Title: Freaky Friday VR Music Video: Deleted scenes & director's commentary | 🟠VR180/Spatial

kuya quattro this
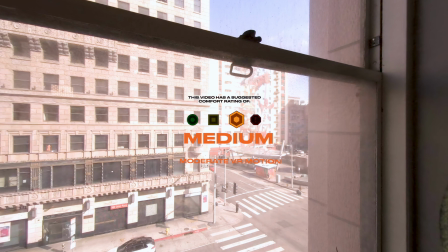0:06 video has a comfort rating of medium for moderate vr motion
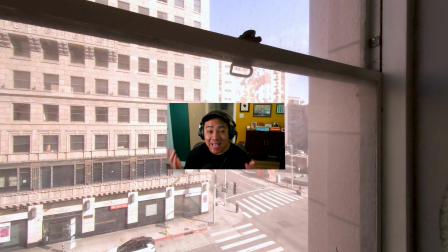0:13 yo kuya quattro welcome to the behind the scenes and deleted scenes slash director's commentary for the music virtue freaky friday by vdot in this music virtue you'll see the virtue like play out and then whenever there's a deleted scene
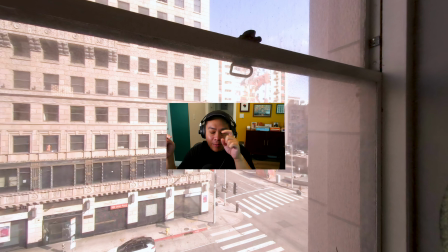0:29 or a little interesting bit of pre-production footage that i caught i'll splice that in between each scene please enjoy if you like this be sure to subscribe youtube vr or dovr and favorite or like this video all right let's get into it all
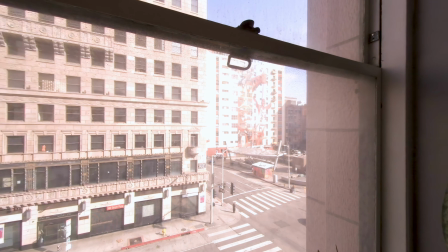0:49 right so here's our establishing shot we have a view of downtown los angeles and we pull
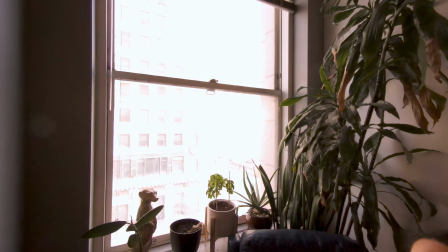0:54 back to reveal the apartment loft and i wanted to establish that a you
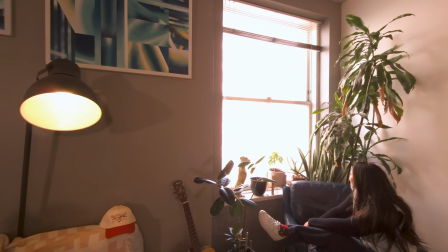0:59 are in downtown apartment loft cool city life give you the idea
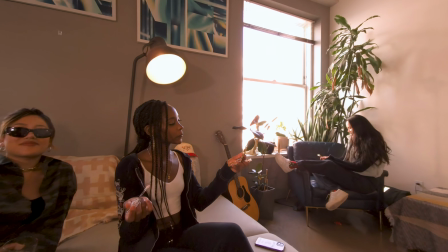1:05 that you are a character in this story and you're around by
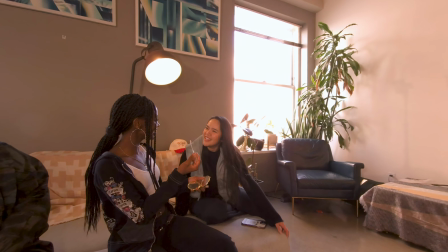1:10 a bunch of pretty girls who seem to know you and you're in downtown los angeles and in comes v dot the main star
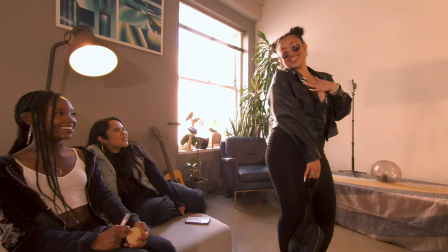1:16 of the show and now v dot is looking for a bag of weed but there's none and she gets it from you this is all to set up the line
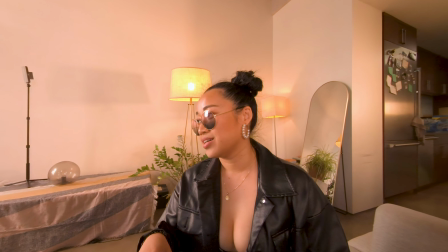1:23 put that loud ass weed up in the bag and that and the fact that she gets it from you gives a little bit of interactivity and she's happy you're there okay
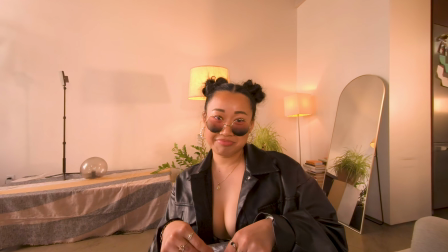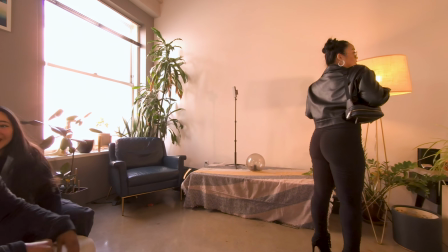1:40 so now we're having the girls move to positions to get ready for the next transition which is the camera flash and
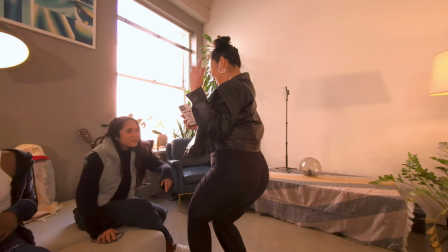1:49 funny enough i've had friends who have watched an early cut of this when they saw the camera come out they instinctively did a pose so if you put up a peace sign you're not alone all
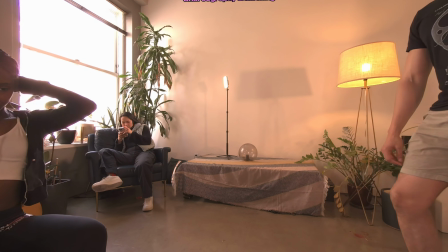2:01 right so our first bts clip this is a little meeting that I had with the girls to plan out what they're gonna be doing in the first scene.
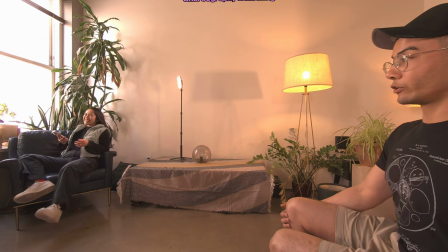2:10 When we had the girls there, it was time to really see what actual blocking was gonna be like.
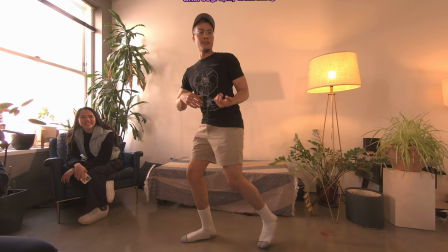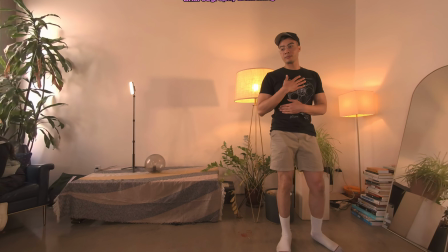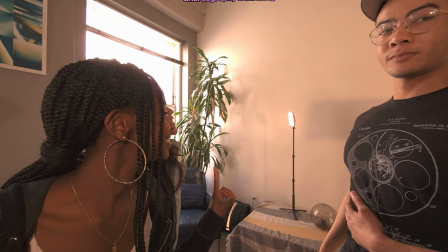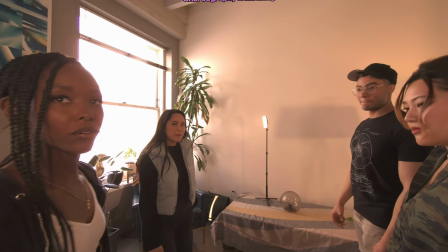and then right. Boom.
And we're back to the music video with the first match cut transition of the Virtue.
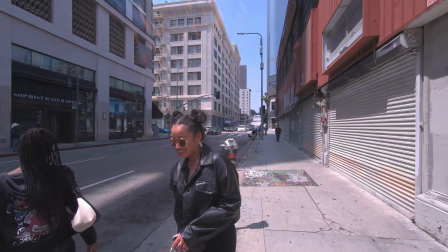2:56 I'll talk more about match cuts later when we get to the back-to-back scene,
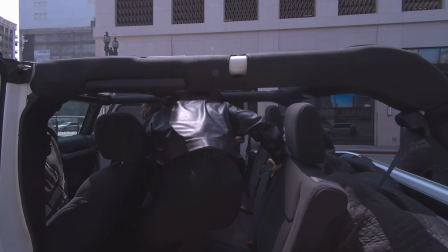3:00 but I want to point out that all the car riding scenes were a pretty big part of my vision for this Virtue
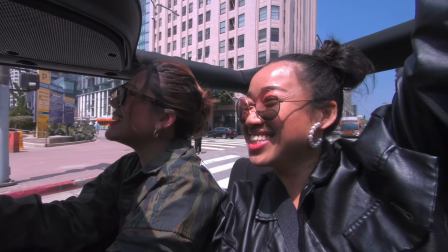3:06 because I want people who've never been to LA to experience all these iconic locations and
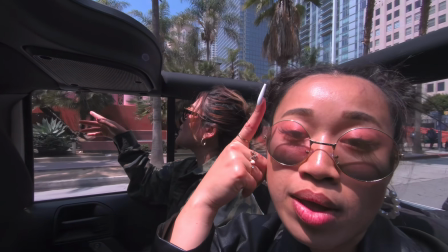3:12 views like the palm trees the buildings beautiful weather all seen out the top of a jeep convertible
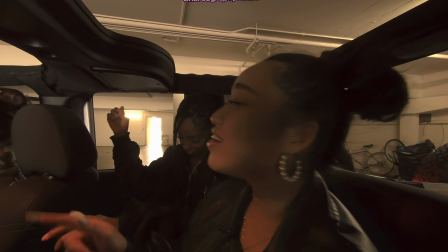3:19 but to get these amazing views we had to practice camera blocking and camera work as you see
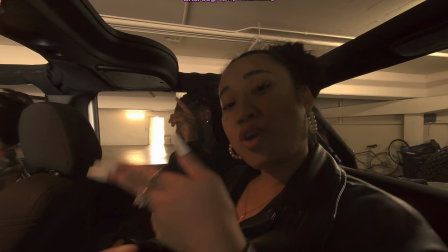3:24 here in our last minute test shot in a parking garage this was right before we left to go
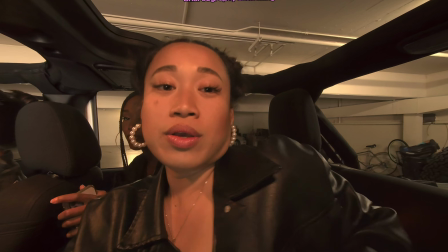3:29 shoot all the driving scenes and i was actually pretty nervous about this part of the shoot because this is the first time any of us have been in the car
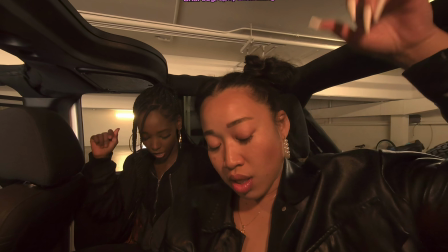3:36 and it all could have went to if things didn't go according to plan this jeep is just a rental because i needed a
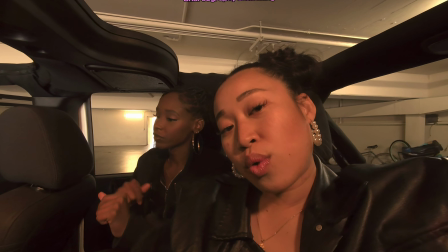3:43 convertible that could fit everybody and we were really fortunate that this all worked out fine yeah because
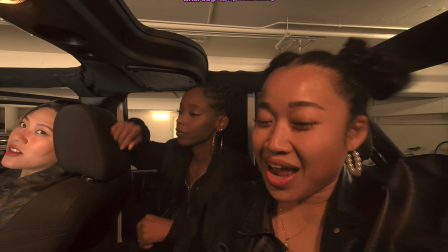3:49 the seat is so far back like kind of yeah kind of hug that area yeah like that exactly